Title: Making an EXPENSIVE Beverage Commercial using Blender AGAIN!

You want to get rich with me?
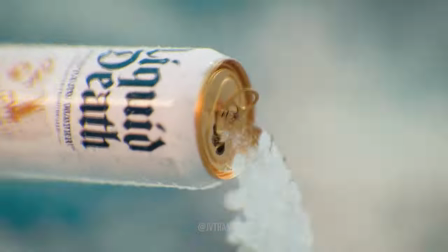Because earlier this year I made a spec commercial for the brand Liquid Death, which jump-started a whole CGI beverage freelance run, and let me tell you, I think I've caught the hustle culture,
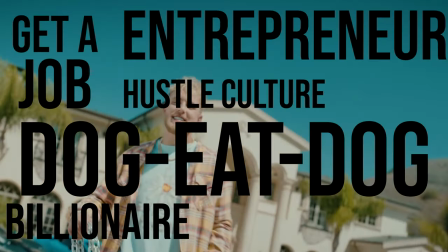entrepreneur, billionaire, dog-eat-dog, get-a-job-all-you-homeless-fucks bug. You know the bug I'm talking about.
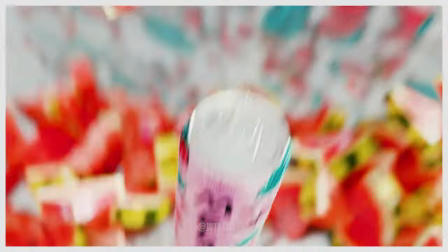So I want to break down one of the projects I recently finished up and show you once again how to make a great-looking beverage commercial in free open-source software, Blender.
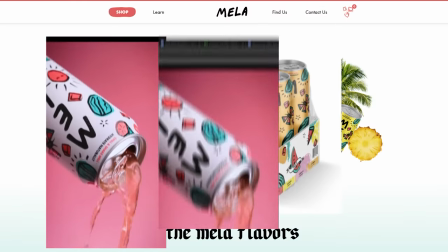The brand is Mellow Water. The water is red. First we started with storyboards.
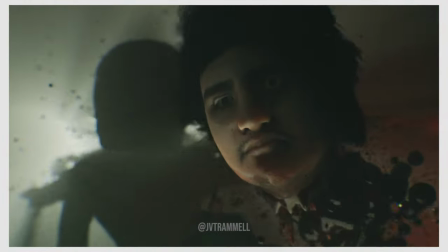In the liquid death spec ad I kind of winged it but not on this one. I gotta be professional.
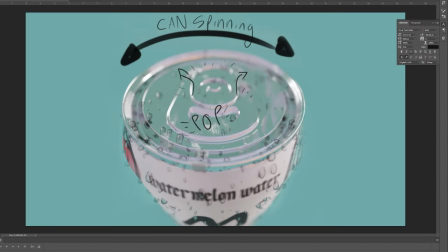I'm not the best illustrator but I just scribbled together some rough frames in photoshop based on discussions we had with the client.
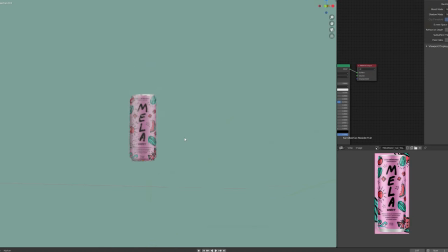Once that was approved the same can asset from the liquid death spec was used and retextured to create the mellow water cans.
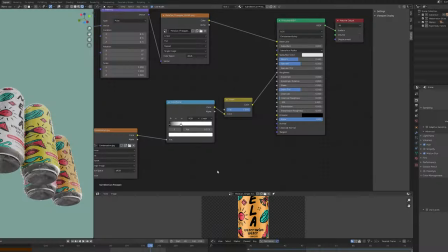I used a particle system on the surface of the cans to create condensation like last time but this time I also added a condensation roughness map texture in the mix. Three of the unique aspects of this commercial was the fresh fruit that was featured,
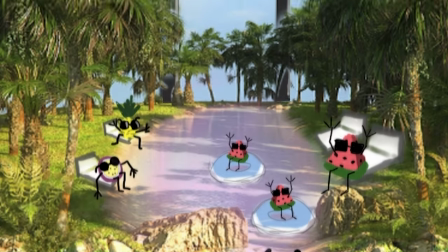seeing the inside of the beverage can, and experiencing a joyous island full of animated fruit characters and foliage.
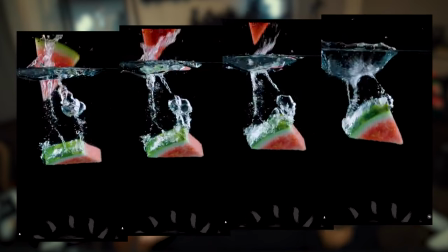Yeah, easy, right? Watermelon is a big part of the brand along with a few other fruits, so I knew I was going to have to create those assets.
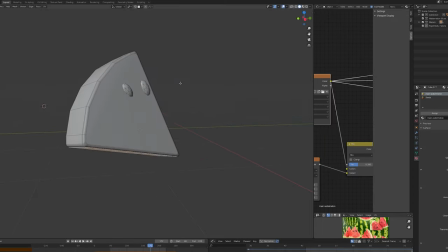So I used images of watermelon slices and the peel as one big texture and created rounded triangle things and slapped the UVs around until I had some watermelon slices.
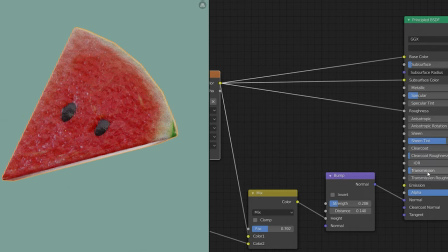Adding a noise note on top of the image texture gave me some great bump to add to the watermelon as well, subsurf scattering transmission seeds.
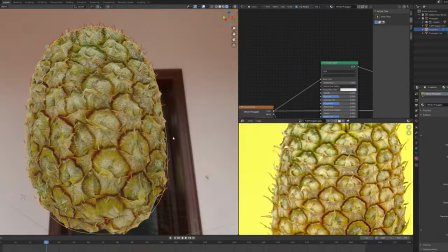We're looking good. I followed the same techniques to create some of the other fruits like a passion fruit and a pineapple. We wanted the spot to feature fruit characters enjoying Mella Island, so I gave them very simplified arms and legs with edges and vertices, and then I thickened their freaky little appendages with the skin modifier.
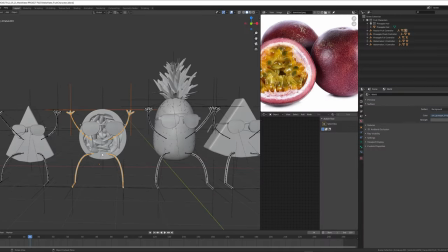After the addition of sunglasses to fit the tropical environment, I created IK systems for the hands and feet and puppeteered the characters using auto keyframing.
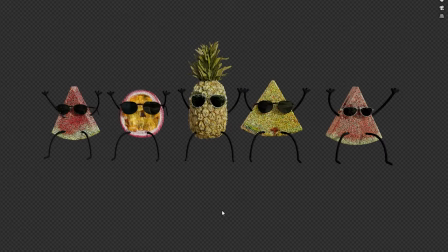It's quick, It's dirty, but gives these little guys some soul. And it's kind of fun. They're enjoying their time before being blended into delicious beverages. What more could you want? The watermelon chunks I created were also going to be added to the beverage can scenes to really drive home that watermelon origin story.
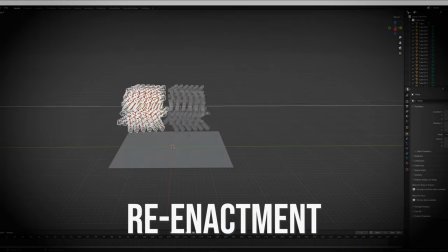So I duplicated them a bunch, used the floor as a collider, and deployed the rigid bodies.
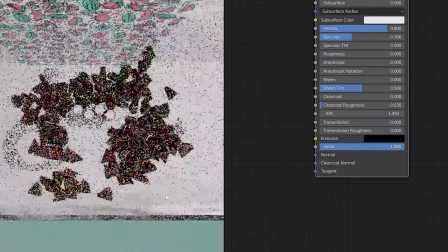Ah, juicy, fresh, inviting. For one of the scenes, we talked about diving into the can, which takes us to the mellow water island.
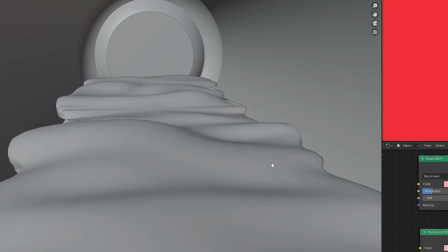But we need to see the red mellow water in the can, so I used a displacement modifier on a bullion cylinder to create the wavy liquid-like material on the inside of the can.
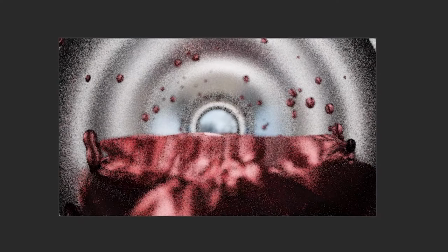I created a particle system with the mellow water droplets for the inside of the can as well because I think that's what the inside of a can looks like.
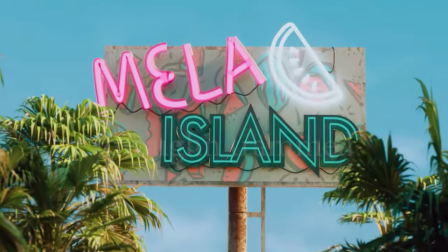Which brings us to Mella Island. The transition from the can to the island are two separate shots.
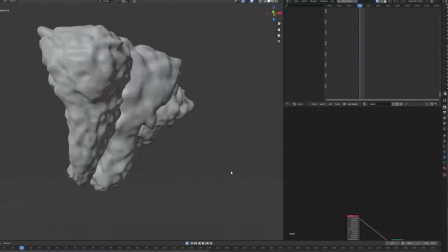I cut a hole in the back of the can and used a mat to bridge the two shots together. The island was created using island rock and palm tree assets from TurboSquid.
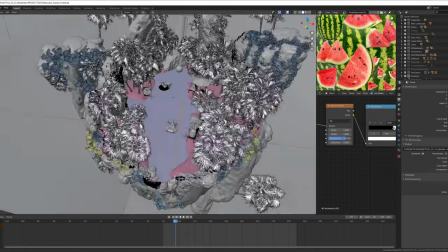I sculpted the island to fit what I wanted. then used a mellow water-tinted plain to add the pinkish pool throughout the island.
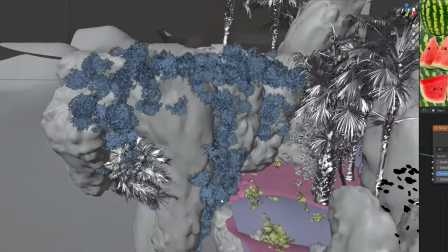I scattered the island with foliage and moss and vines from the turbosquid assets, along with some stuff from Ian Hubert's Patreon assets to break up the monotony of the island rock.
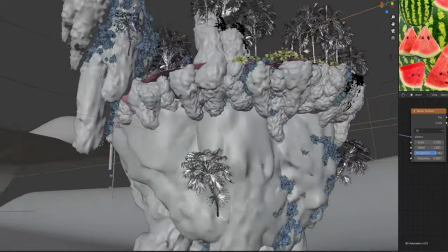I used some of the same rocks to create more floating islands around the main island to give it a bit more depth.
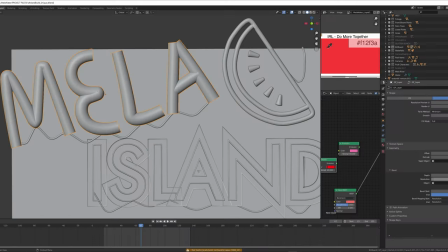I created a large neon billboard using curves and emission shaders traced around the mellow water logo to create a central focal point on the island.
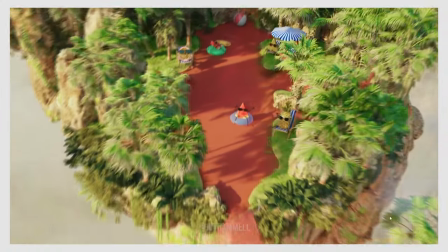All of the fruit characters were spread throughout the island in beach chairs and inflatables.
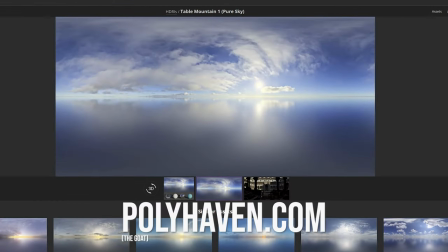They're on vacation like how much fun they're having a sunny HDRI was used along with a shit ton of volumetric Hayes to tie everything together because volumetrics
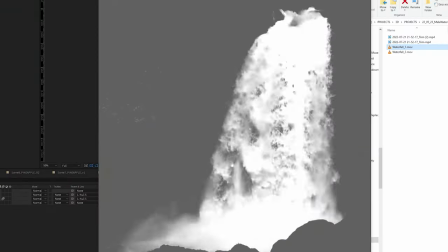are the best the waterfalls are just stock waterfall videos I got online and stretched out and luma keyed and after effects and used as image textures and blender tinted pinkish red Of course with all of this my computer was shrugging to rendering this scene took quite a bit But I'm happy
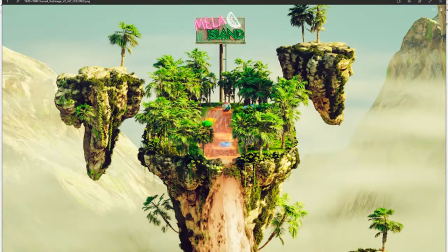with the final product and oh my god after a few more shots and revisions the rendering was finally finished